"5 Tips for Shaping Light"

Today on Film Riot, we shape that light.
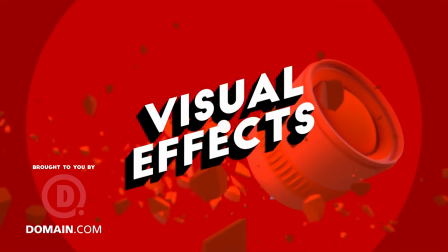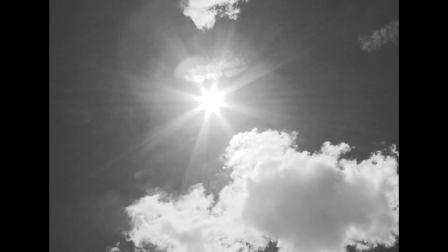13s
Light. As beautiful as it is, it's also an unruly beast. A wild stallion that can trample you if not tamed.
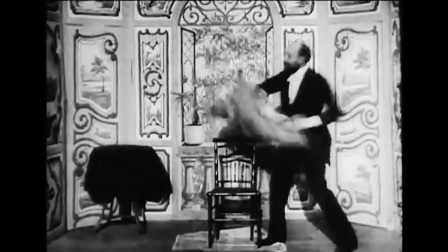20s
So today, our masterful maestro of magic will show us five tips to do exactly that. Now, here's your host, Ryan Connolly! You're such a tool. What? Masterful maestro of magic? I just thought we'd try something different. You did your own voiceover. No. Yes. No. Yes. No. Yes. Yes. Biggest tool.
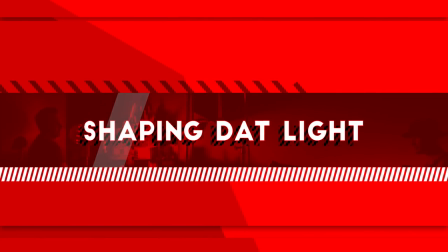So today we aren't looking at specific light sources or quality, but rather the way that you can shape it, which is one of the most important and overlooked things for new filmmakers. First up on that list is bouncing light. Bounce light is something that we've talked about before, but you really can't talk about it enough,
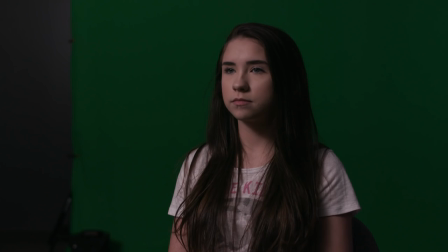69s
Whether you're just throwing some extra light into the ceiling to bring up the ambience, or you're lighting a dramatic close-up,
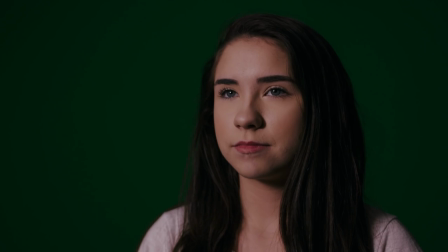75s
it's the road less traveled that should be traveled more. What makes bounced light more pleasing and forgiving to the actor's face is its softer quality.
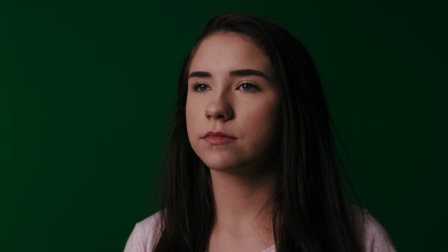81s
You achieve this by enlarging the area the light is coming from. The bigger the area, the softer the light, and the more it will wrap around the subject. On some bigger sets, some gaffers tend to just throw up a huge source and let the grips deal with it, and almost always that first step is to bounce it, then diffuse that bounced light. Similar concept to a book light.
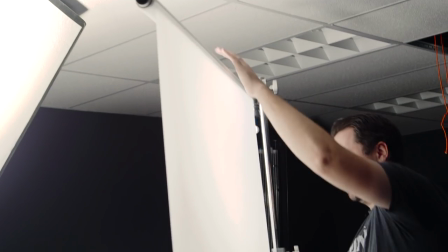98s
So we shoot our light through a bounce and then set up the fusion between that and our subject, and there you go, a very soft and forgiving light.
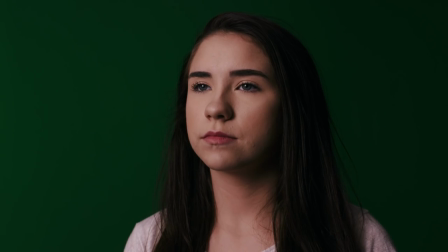105s
The difficulty now is controlling that light. Soft light like this goes everywhere, so we need to dial that in to control the spill. And that is where flagging the light comes in.
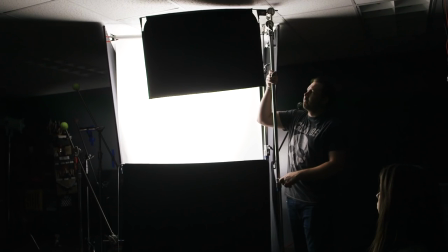116s
For this, we're going to take some 4x floppies and put them left and right sider, a topper and a bottomer to kill any unwanted spill and really dial in our light.
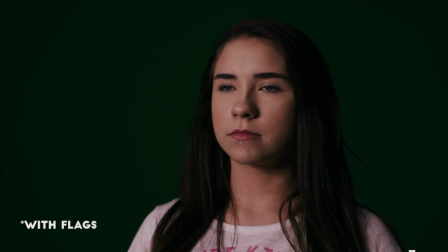123s
So we still have that beautiful soft light, but now we've tamed it so that we can adjust it to whatever look and style that matches our piece.
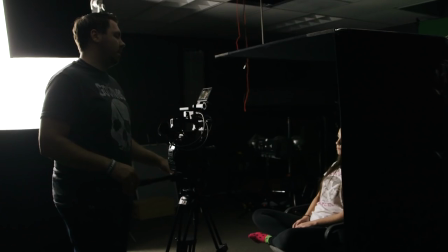130s
We can also grab a black solid of some kind and bring that to the opposite side of our talent's face to use as a negative fill.
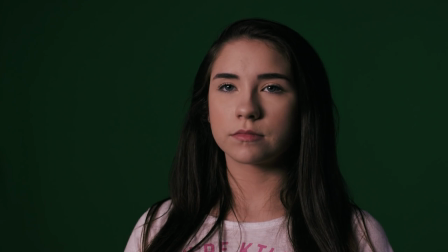135s
This will cut the light down that's bouncing into our actor's face from the environment and helps us bring contrast back into our scene.
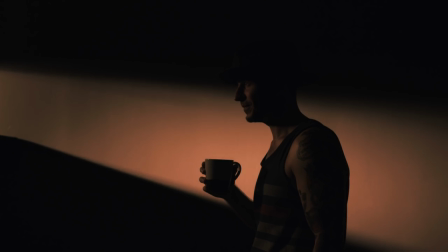141s
Of course, this isn't just for soft light. You can do the same with any hard source as well and can use these solids to help cut light from your environment and off your talent.
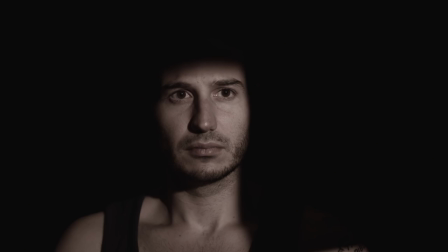148s
Like maybe bringing in a flag from the top to trim some light off of their forehead and draw more attention to their eyes, or even another one on the bottom to really make it extreme and get that strip of light right across their eyes.
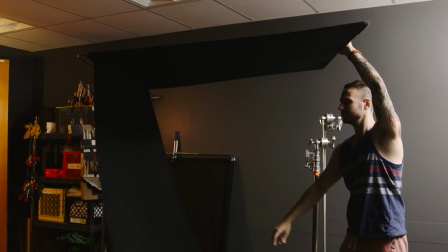159s
And of course, we have 4x floppies and C-stands here, but as we've shown you in other episodes, you can do the exact same thing using black sheets or other black solid objects to achieve the same thing. And for the diffusion, you can use a white sheet or even a shower curtain. We did a whole episode on DIY diffusion right here, so watch that. But that was our first two. We have three more to go, which we will after this.
Come on!
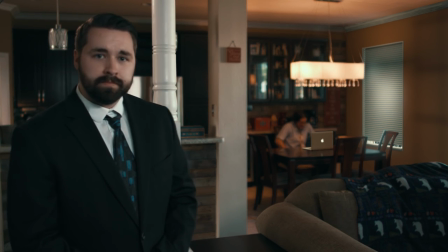182s Come on! This is taking quite too long! Hi, I'm Doug Donovan.
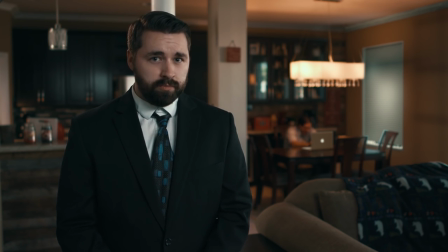188s A little-known fact that most Americans don't know is that choosing the wrong domain registrar can lead to heavy family stress.
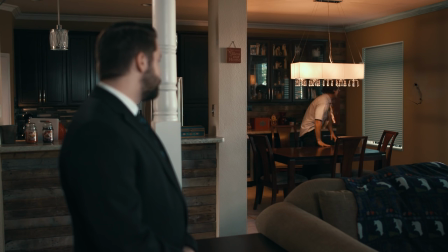195s This is so frustrating! I just want a new couch! Julie! I think I wanted a horse!
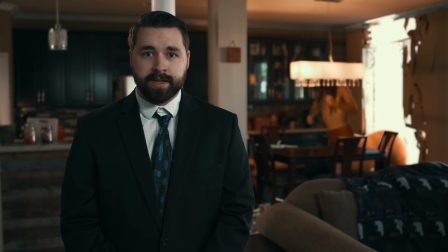205s 33% of dads in America die by centaur attacks because they didn't use Domain.com. Domain.com is reliable, affordable, and the only true logical choice when getting a domain name, email, or web hosting.
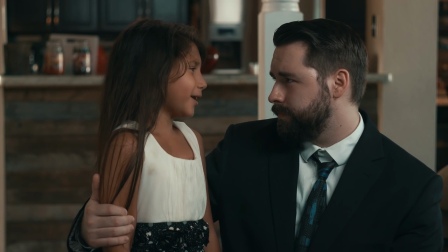222s How you doing, Susie? A centaur killed my dad! I know.
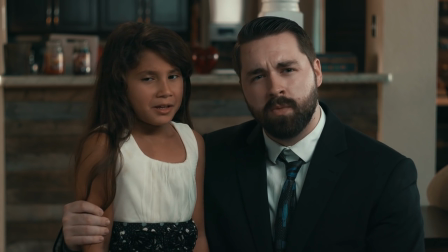228s It just happened. So use Domain.com. And when you do, use the coupon code FILMRIOT to get 25% off your order.
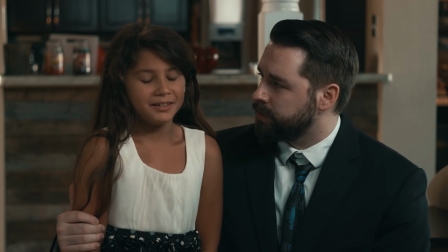235s And help save my dad. It's a little late for that, Susie. But it's not too late for your dad.
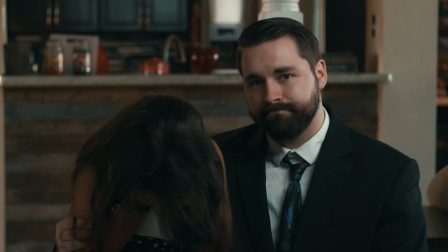243s My dad. He's in heaven now.
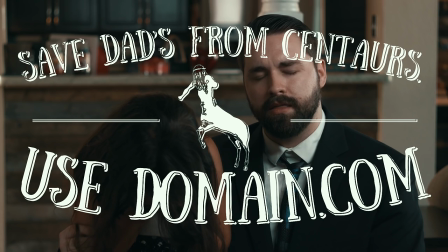251s I think.
Similar to flagging off light, you can use this technique to make your light more directional and keep it from spilling on the walls and such.
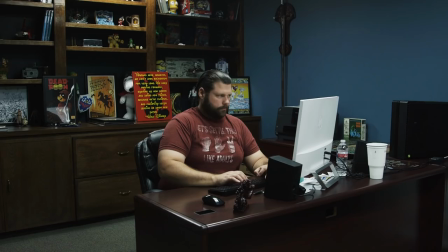268s
If we take this office here, it's a smaller room. we have that fluorescent in the ceiling throwing light everywhere,
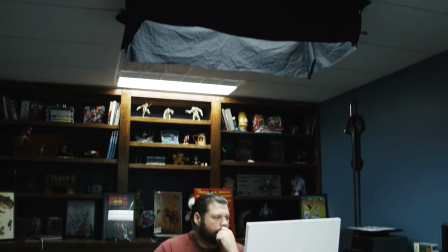273s
but if we take this black cloth and mount it around the light, creating what looks like a skirt around it, we kill that spill and keep our image from looking so flat and boring.
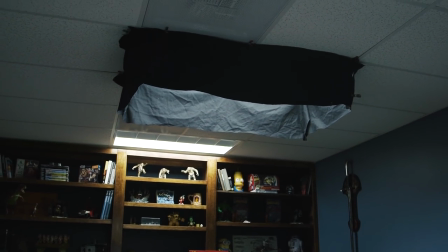281s
Of course, there are three lights in this room. We only skirted the middle light. Usually, you would want to do all of them, but you get the point.
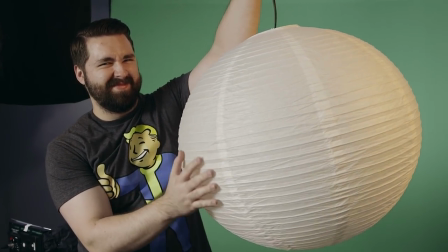288s
If you have a china ball, which you should because they are cheap and awesome, we did another episode on that right here, which you can watch.
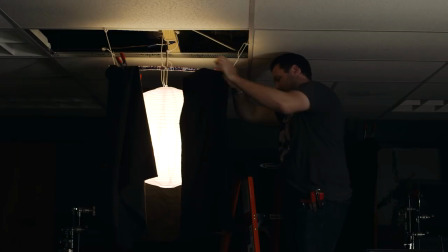294s
An interesting and simple way to skirt that light is to attach duvetyne or any black material that you have to a hula hoop, then hang that from the ceiling and hang the china ball inside of it.
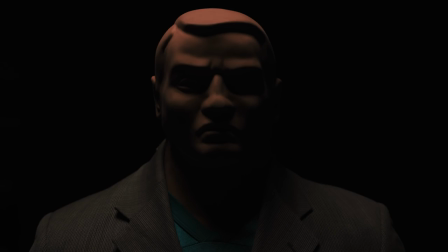303s
Cut the black cloth to the size that you need to match the tone you're looking for, and you are good. And you can get different sizes of hula hoops at almost any dollar store.
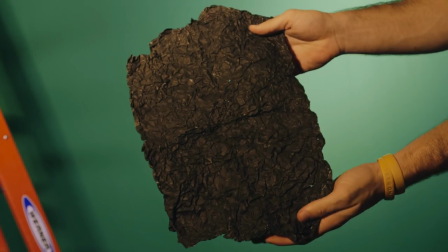313s
Black Wrap is a matte black material that is pretty much the mini MacGyver flag.
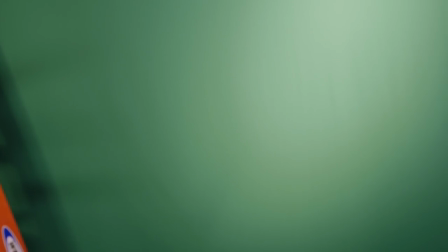317s
It can fit to almost anything with a little love and support, and any unwanted light leaks it can do away with.
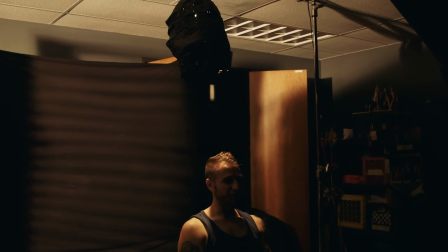323s
You can use this as a left or right sider, or you can make it a snoot to really direct your light. There's no rules with black wrap, just get creative. For our last tip, we can break up light using any number of things.
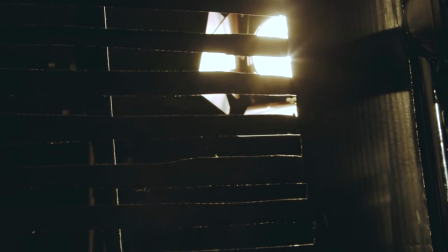336s
From something more typical, like a cookie, which you can use by cutting shapes into cardboard or anything else, then throw that in front of your light, and there you have it.
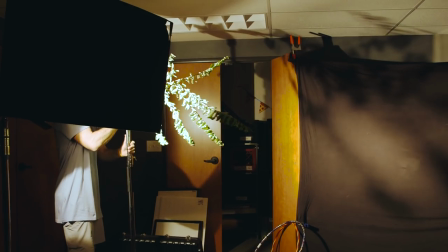344s
Or even something as simple as a tree branch, throw it on a c-stand, put that in front of your light,
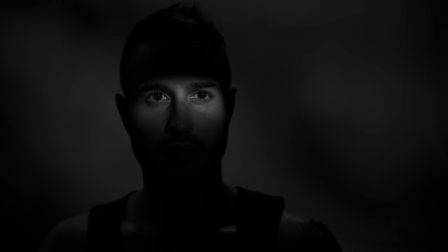348s
and you can break up the light in interesting and random ways, or make it more defined and cast a shadow of a nearby tree on your wall. This is especially useful when you're shooting a talking head interview with really bland background. It's a great way to add some kneaded flavor to the mix. Logo! So there you have it, five ways to shape your light and friendship, love, and magical unicorns of cinema. Of course, these techniques aren't limited to just these ground level setups that we showed you today. These are just starter ideas that you can take and get creative with. But that is it, and I'll see you guys next week when I stick a hot wire into people's blood to see which one is an alien.